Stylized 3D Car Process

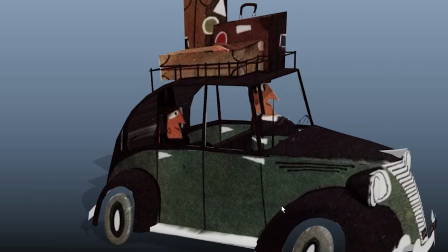4:09 So now with the symmetrical car blocked in I can do a little bit more modeling refinement to the various components
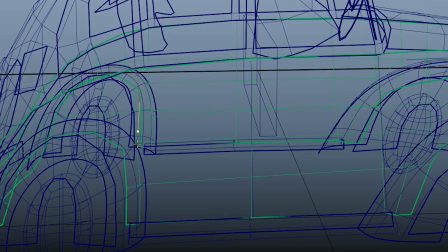4:16 and I can also start adding in some curves on top of the model which I'm going to render later as line work.
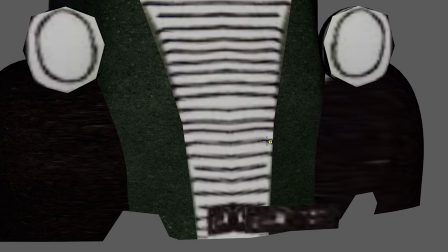4:23 I'm eventually going to strip out some of this illustration texture from the car because it's kind of low resolution and I'm going to replace it with my own painted
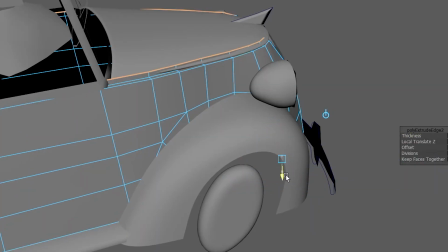4:31 texture which won't contain this line work so i'm making the choice to represent the line work as a render layer using the curves i'm
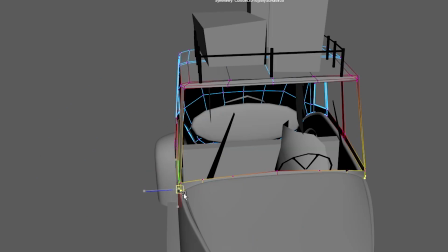4:39 creating and here i'm just adding thickness and resolution to some of the 3d cutout shapes just so it'll look nice and smooth when it's rotating in
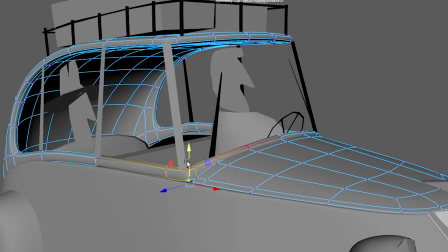4:48 space and just going around cleaning up some of these rough forms making sure all the shapes run close together so you won't see any gaps in the
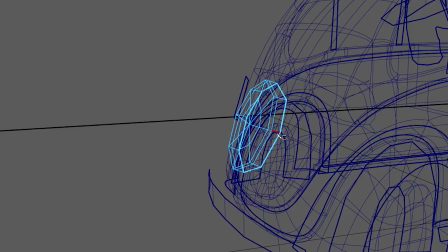4:56 car and this is the kind of modeling i might do on a production asset but still trying to preserve the simplicity of the geometry.
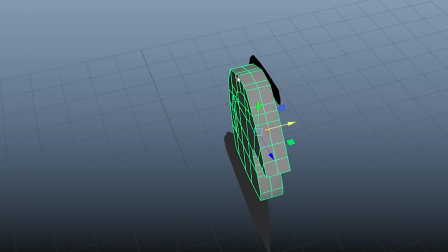5:07 So for these two characters I'm creating their models in a kind of unorthodox way.
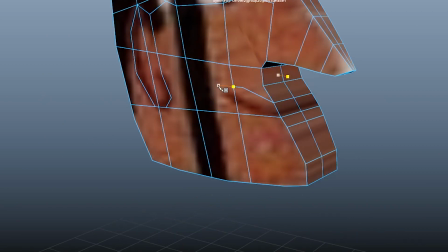5:12 This is definitely not a standard or typical approach to modeling characters but in
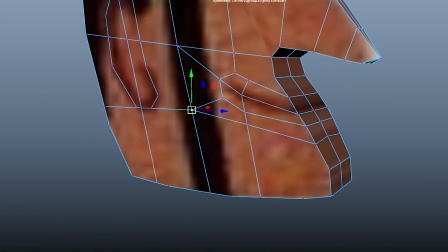5:17 this instance I'm treating these two like they're part of the car where
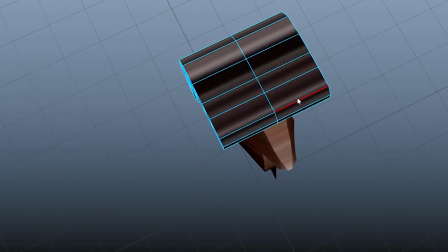5:22 I'm primarily trying to preserve that initial side profile shape like the rest of the car and basing a lot of my modeling decisions around that.
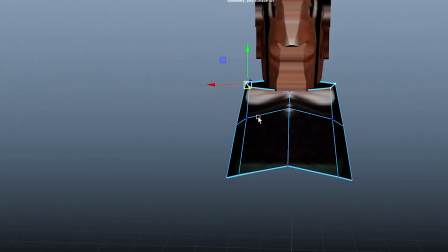5:31 I'm also not really too concerned with topology because I know these characters won't actually have to animate which makes everything way easier.
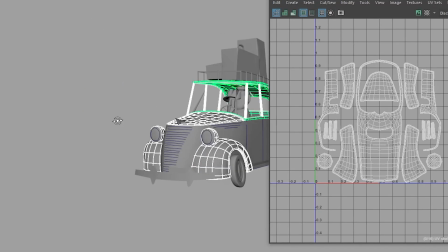5:39 At this point I have my model mostly finished and I've created some basic UVs here so that I can do some simple texture painting using Photoshop and Mari.
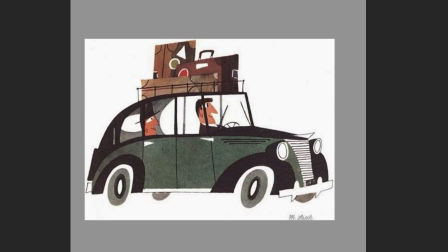5:49 So looking at this illustration you can clearly see the grain of the paper coming through in the color.
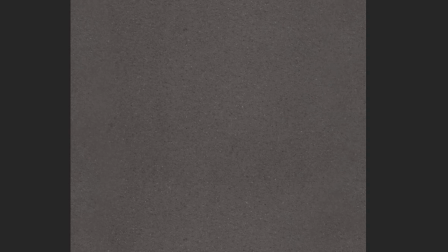5:55 So to capture that I created my own higher resolution texture map using a combination of close-up paper images and just a touch of basic painting in Photoshop to use as a base grain.
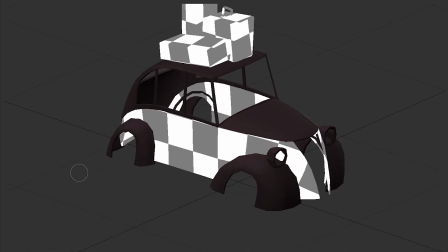6:08 Then in Mari I just assigned colors to portions of the car and then projected
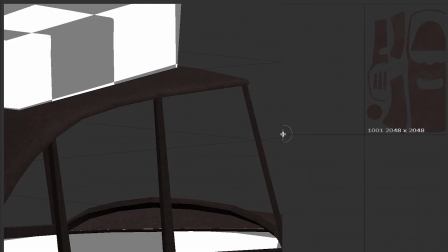6:13 that base grain texture I had as an overlay so it's kind of embedded in the car textures.
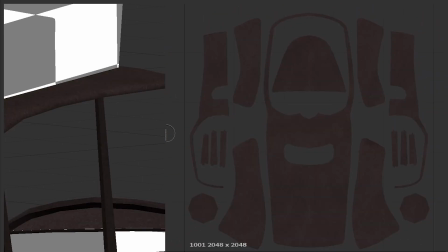6:19 So here it is with the paper grain isolated and here it is now with the black and green colors assigned and really the
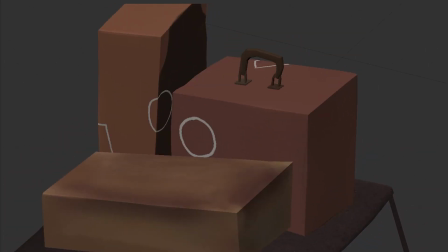6:26 only specific painting I did in Mari was for the textures here on the luggage and then also the character faces for the luggage it was just a matter of painting
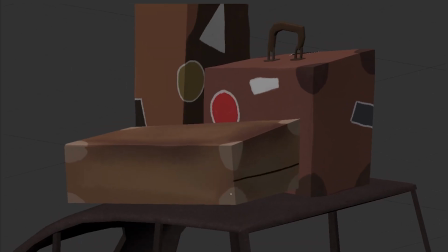6:34 these stickers some of the wear and tear on the edges and then some of the line work which was subtle enough in the illustration
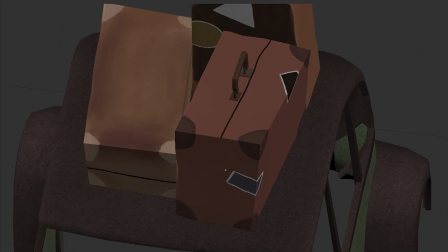6:41 that I thought it would work best to just embed it within the texture in this instance rather than using curves in the render layer.
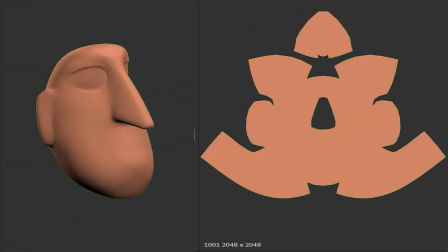6:50 Now for the character heads it was a similar process of just assigning the basic
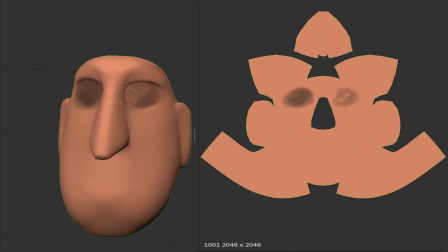6:55 color to the head and then painting just a few elements
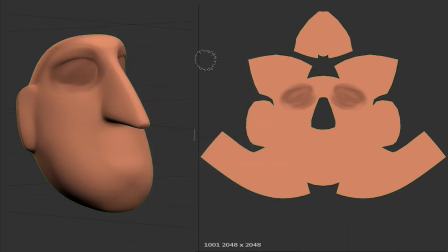7:00 including like a bit darker values around the eyes and again some subtle line
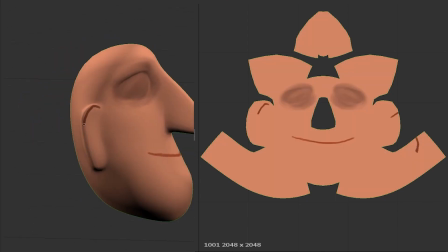7:05 work to help define the lips and the ears similar to how they look in
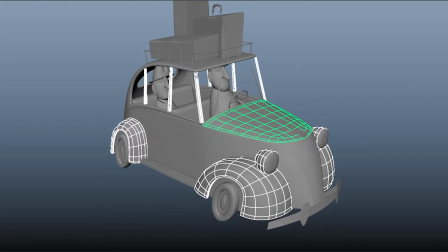7:10 the original illustration. Here Here comes one of the more satisfying parts of this process, applying all those textures to the geometry.
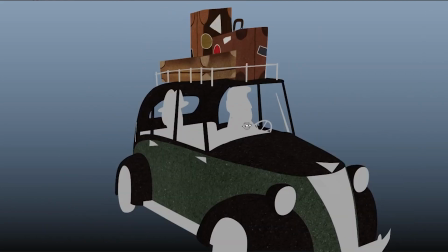7:19 So I'm just going to go through really quick and create shaders for the different parts of the car,
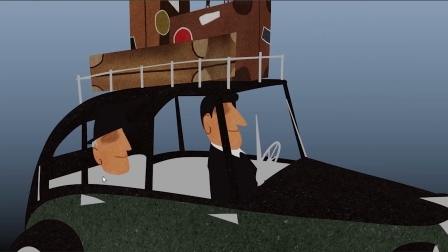7:23 and I'm only concerned right now about the color channel for those shaders because I'm not planning on rendering the geometry with any real light response.
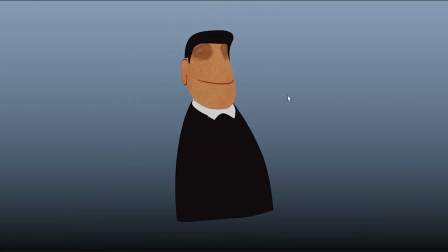7:31 So I'm not thinking about like bump or specular machine or anything like that because none of those things are really represented in Sasek's illustration.
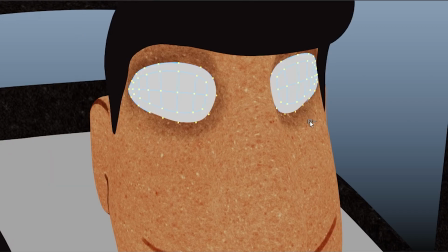7:38 It's really just about shape and color and line work. And here you can see I'm adding a little bit of extra geometry for the eyes, and it could have been texture potentially,
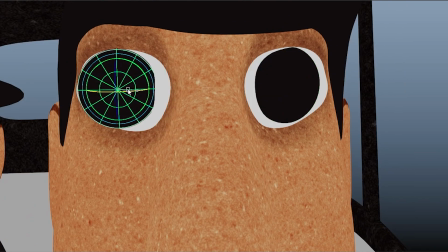7:48 but I was just thinking like there might be an off chance that I wanted these characters to be able to look around or blink or something.
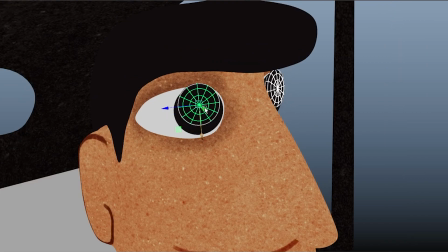7:54 So this way I'll have the geometry to animate with.
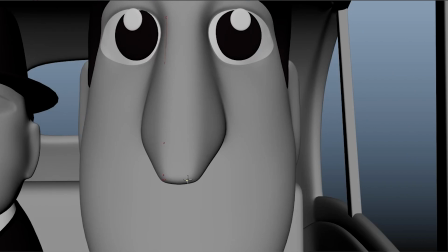7:57 And I'm also adding a curve here for the nose, and this will show up later as line work that will help define the form of the nose in the front view.
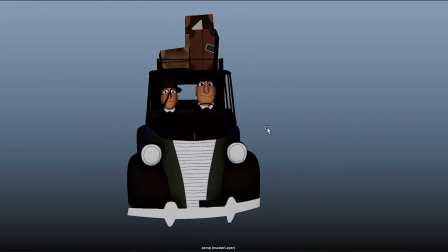8:06 And the last step I'm going to do here is to add a background shader to some of these parts that I want to appear white in the final render.
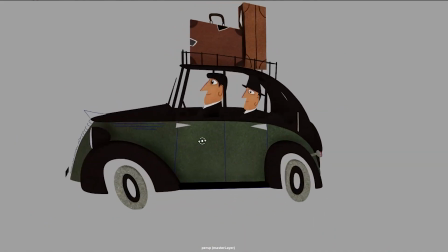8:13 And now with that, I'm ready to get started with the animation.